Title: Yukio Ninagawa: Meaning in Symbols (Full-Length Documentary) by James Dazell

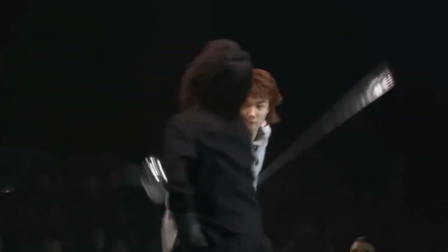Nakagoshi made his debut as a set designer in 1987, while still at university studying stage art at the age of 21,
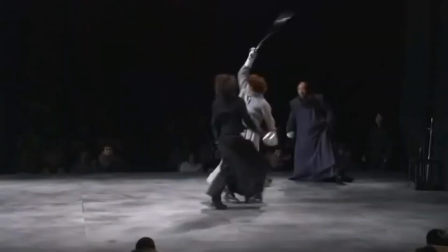and would go on to design the stage art for more than 110 stages of Ninagawa's.
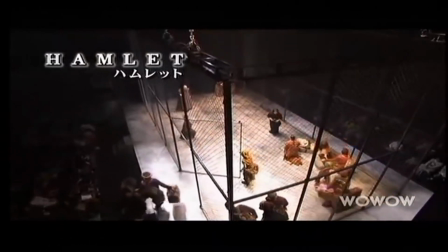Ninagawa's process through the production has been described like a jazz session, as Ninagawa feels his way through the rehearsals.
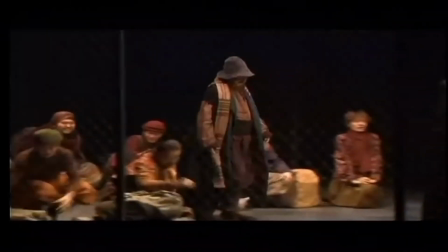This continues his experimental exploration as the production takes shape through the studio process.
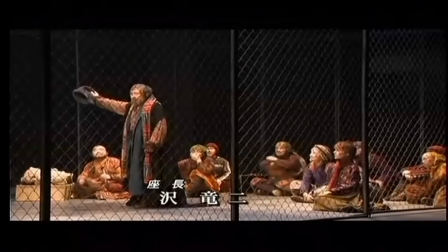This means that the visual staging is done during the rehearsal process.
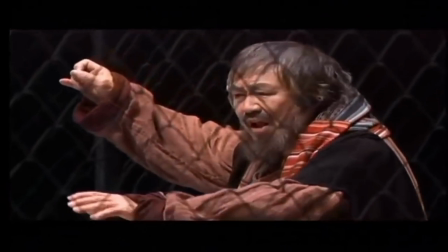Nakagoshi has described his craft as being incomplete until the actors are moving around in that space.
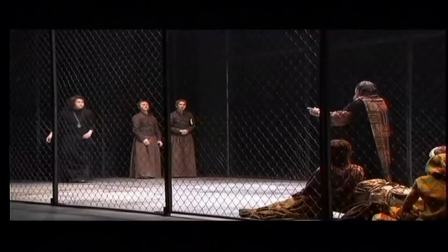Ninagawa tends to look for the central theme of a play and explore that. Not forgetting that Ninagawa originally wanted to become a painter,
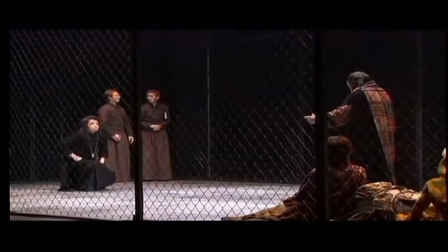he articulated to his designers a particular feeling that he wanted from the staging.
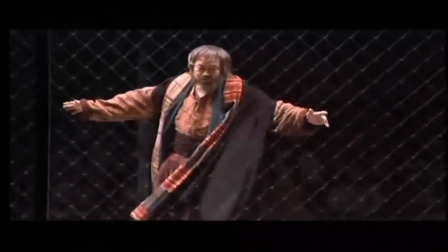He would bring sketches he had made, books to reference, and other materials to help convey the visual concept of his direction.
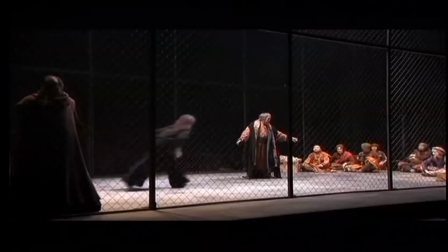But Ninagawa felt that direction and stage art were two separate disciplines,
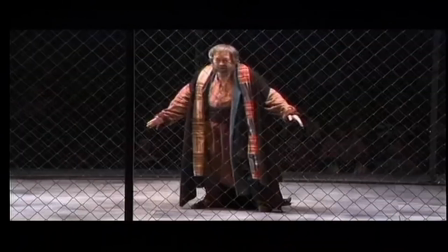and assumed his own stage art would not be interesting if he designed the stages himself.
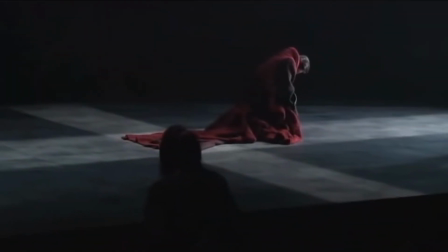Whilst Macbeth was defeated by his ambitions, Hamlet is crushed by the burden of his own duty.
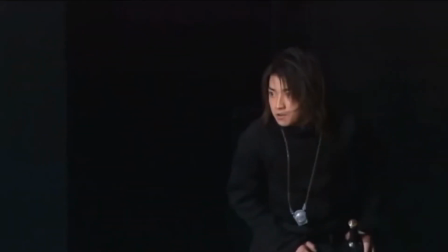Like an animal wriggling with desperation for life, giving all its energy to fight for survival. But to what end? To what commitment? To what purpose? But an unfulfilled ambition, desired but not acted on.
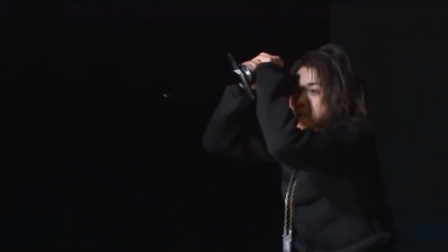Such contradictions contort the mind, and it spirals cognitively in disengagement from reality of
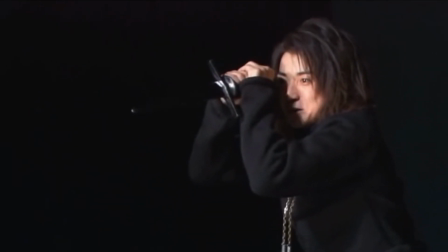circumstances into the submerged subjectivity of their own cognitive disposition. Hamlet so sums up this disposition when he remarks, "Denmark is a prison."
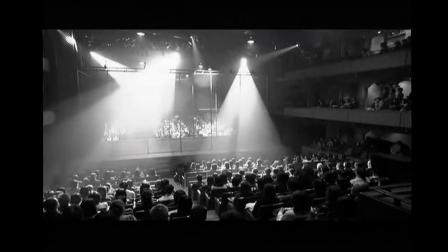Naturally, Ninagawa, in collaboration with Nakagoshi, sets the stage as a prison, walled by the audience, which throughout the production conveys the feeling of Hamlet's cognitively imprisoned subjective disposition.
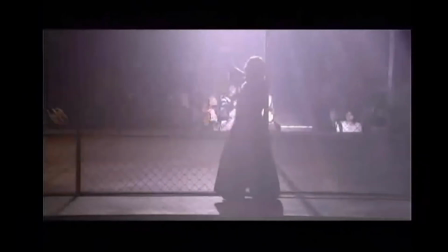Here the metaphor of Denmark is a prison was made manifest.
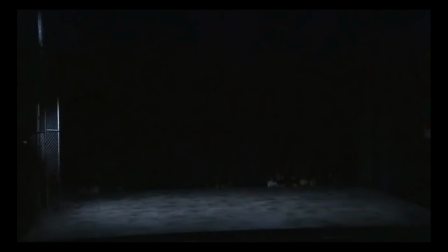This was a space suffused with shadows, a dark and threatening space,
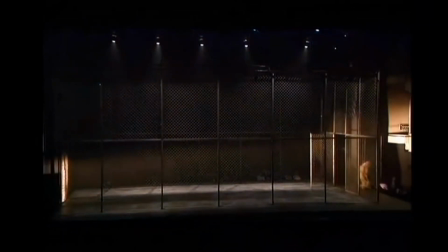lighting effectively with the theatrical simplicity of blue hues for outdoors and warm amber for inside.
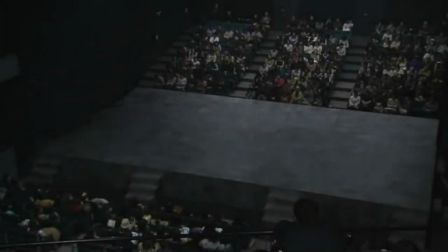The stage style was a traverse stage, a stage that is quite well suited to classical texts with audiences on both sides.
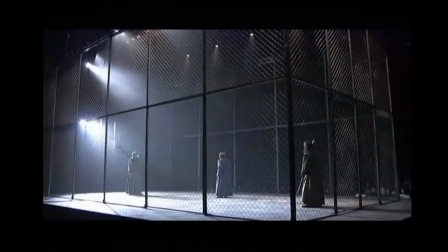The perimeter of the stage was defined by floor-to-ceiling chain-linked fences, and exposed by swaying prison searchlights. Surrounding the fence was an extended stage perimeter, allowing actors to appear outside the main action.
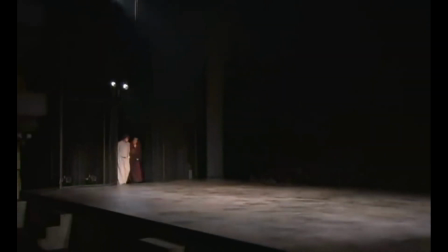On one side of the stage was a large set of doors that opened at key moments.
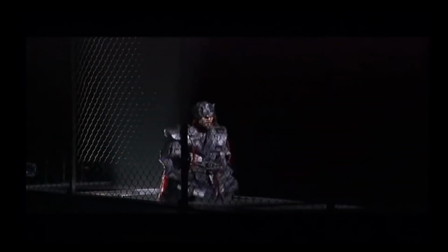On the other, a trapdoor where the ghost of Elder Hamlet would appear, and actors would appear from the steps between the audience to enter the scenic stage space.
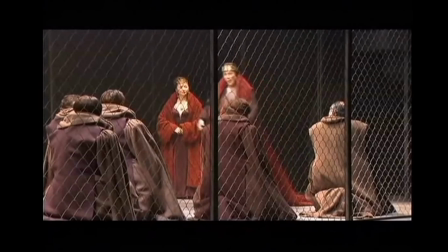The costumes designed by Maeda Fumiko were floor-length robes with more plush velvet for the king and queen.
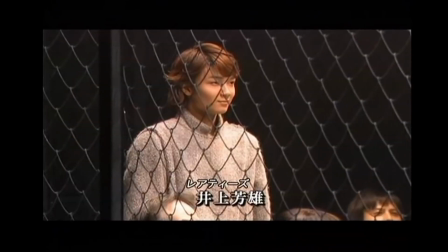Whilst the metaphor of a prison is a contemporary staging, the costumes are more historical, classical, yet indistinct to a precise time.
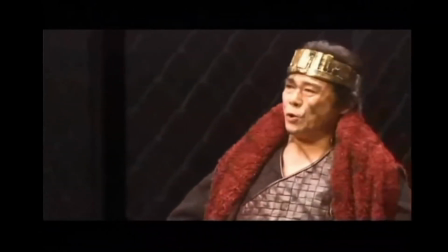However, this melting of periods, as well as geographical locations,
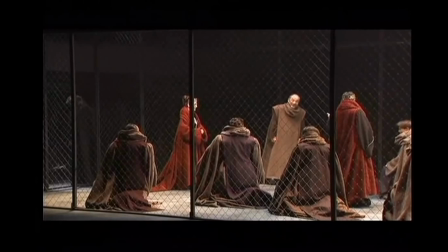Denmark, England, Japan, which one might think would be disjointed, is seamless.
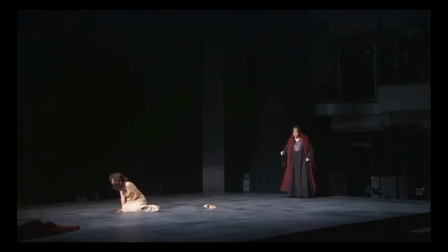Ninagawa utilizes the commercial economic strategy of casting high-profile actors, not only for advertising the show,
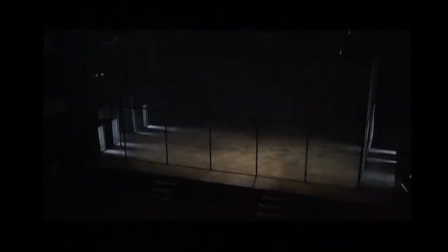but to allow audiences to understand the characters before the curtain goes up by what they already know of and feel towards the stars' performances.
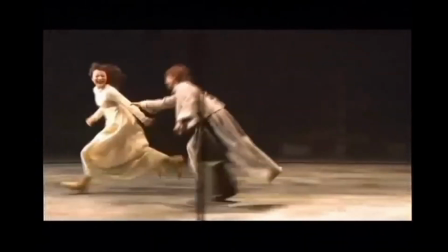Many of the actors and actresses in Ninagawa's productions are young and energetic.
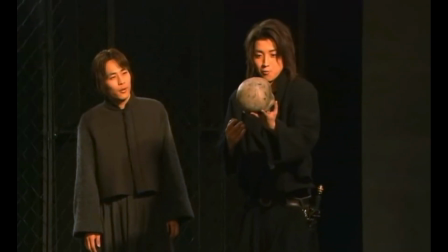Ninagawa's 2003 production of Hamlet starred Battle Royale's Fujiwara Tetsuya.
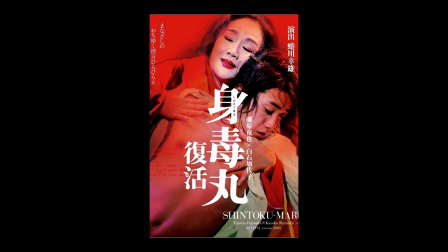When he was 14 years old, Fujiwara Tetsuya had already played a pivotal role in Ninagawa's production of Shintokumaru.
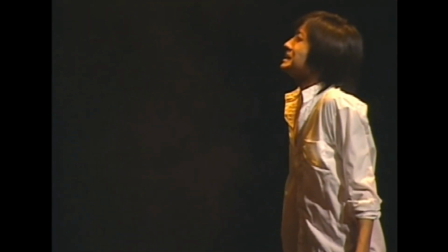His performance as the young protagonist Shintoku was widely acclaimed, marking the beginning of his successful acting career.